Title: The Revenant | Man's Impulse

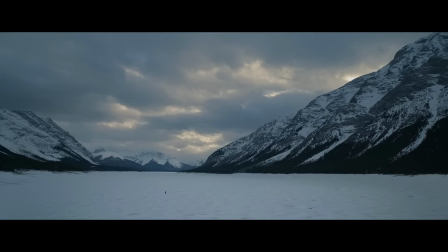The characters are framed so that the wilderness engulfs their movements and actions, a reminder of the dominance nature has to abide by Mother Nature's rules.
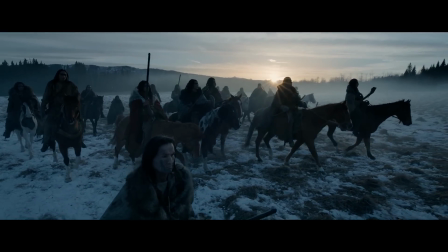The use of natural light hitting the contents of the foreground and the background conveys the perpetual motive of winter as death.
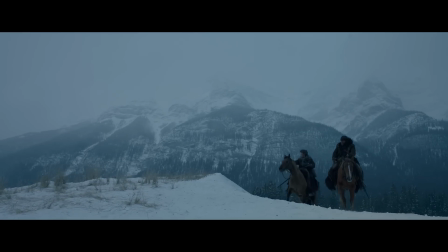It's omnipresent, unyielding and blinding.
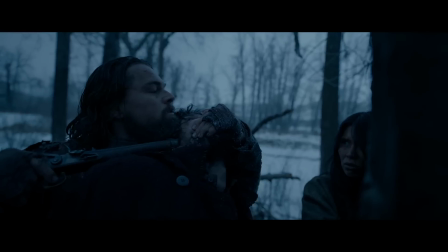This This can also be applied to the savagery of humans, as the camera refuses to cut in between action but instead lingers like an omniscient being.
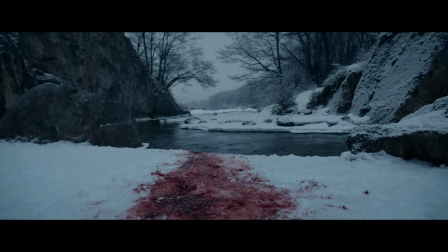The camera hones in on how man-made violence ruins the triangle of nature and
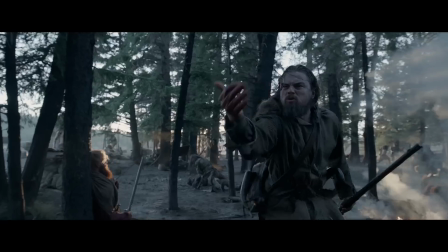how the tarnishing acts of humans will one day wipe out the beauty of nature.
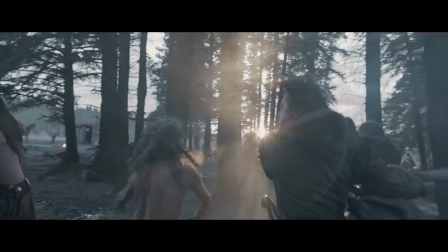The opening battle alone perfectly illustrates how the evil of humans can disrupt a peaceful ambience.
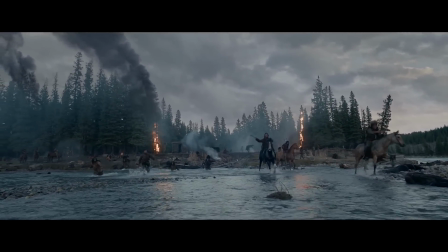These heavily choreographed sequences are just one of the many ways to bind action and character with intrigue, and in this case,
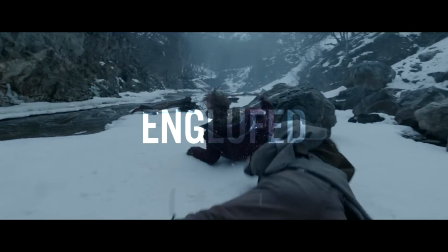the audience themselves are engulfed in a world where violence defines a way of life.
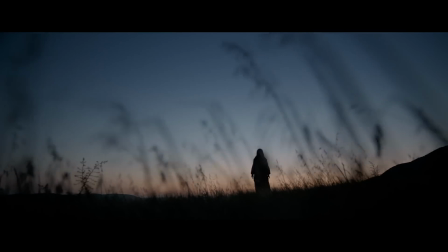What I think is most noteworthy is the way Iñárriti documents something that anyone can relate to.
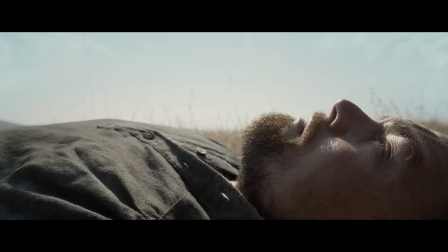It's about how far a person is willing to go not only for the ones they love but for the people they hate.
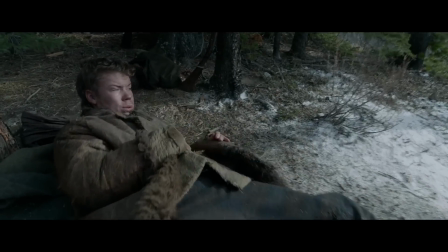The feeling of hatred in this case is born from the emotion of love. A death of a loved one feels the courage to seek bloodshed for an enemy.
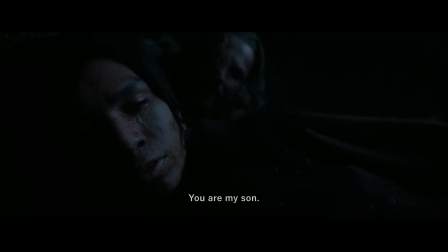This is how the cycle of nature works, how a world where the abundance of society allows violence to be the only form of recognition and respect.
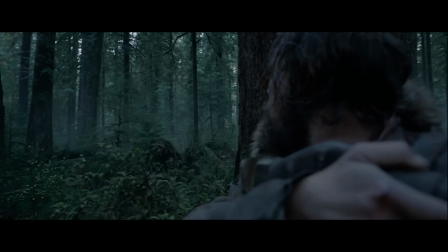Iñárritu intended to look at the way man fits into the natural world and the way nature fits into the man-made world, and from my point of view he succeeds in that regard.
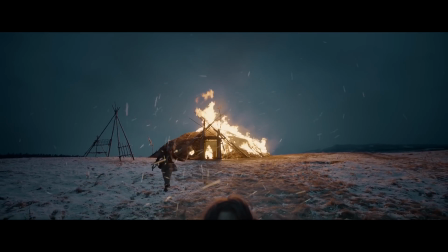By living along the border, Glass is a man without a solid identity, neither as a white man nor as an Indian.
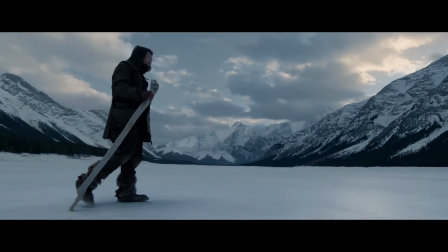Instead of choosing one race, Glass makes the parallel choice of life over death and justice over injustice.
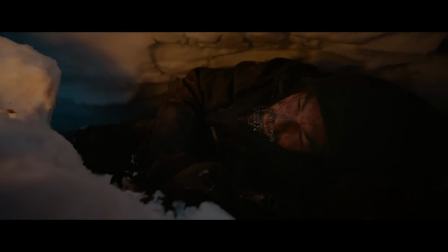As he says in the end, this was his motivation to survive.
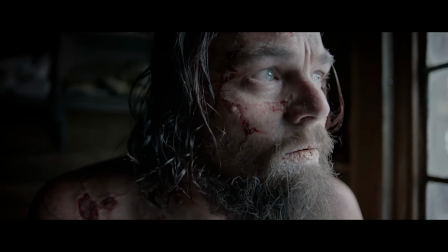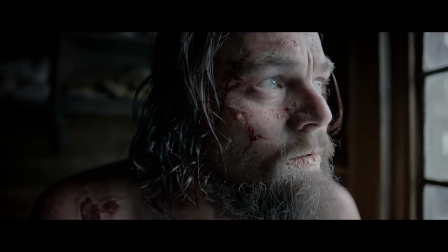His search for justice gives him an identity that is perfectly suited for this place and his circumstance.
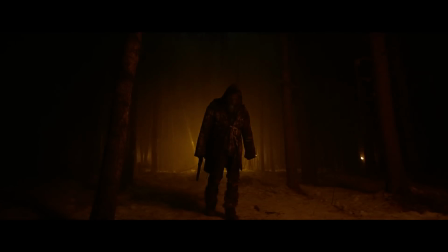A man who is broken, scathed, yet awake. A revenant.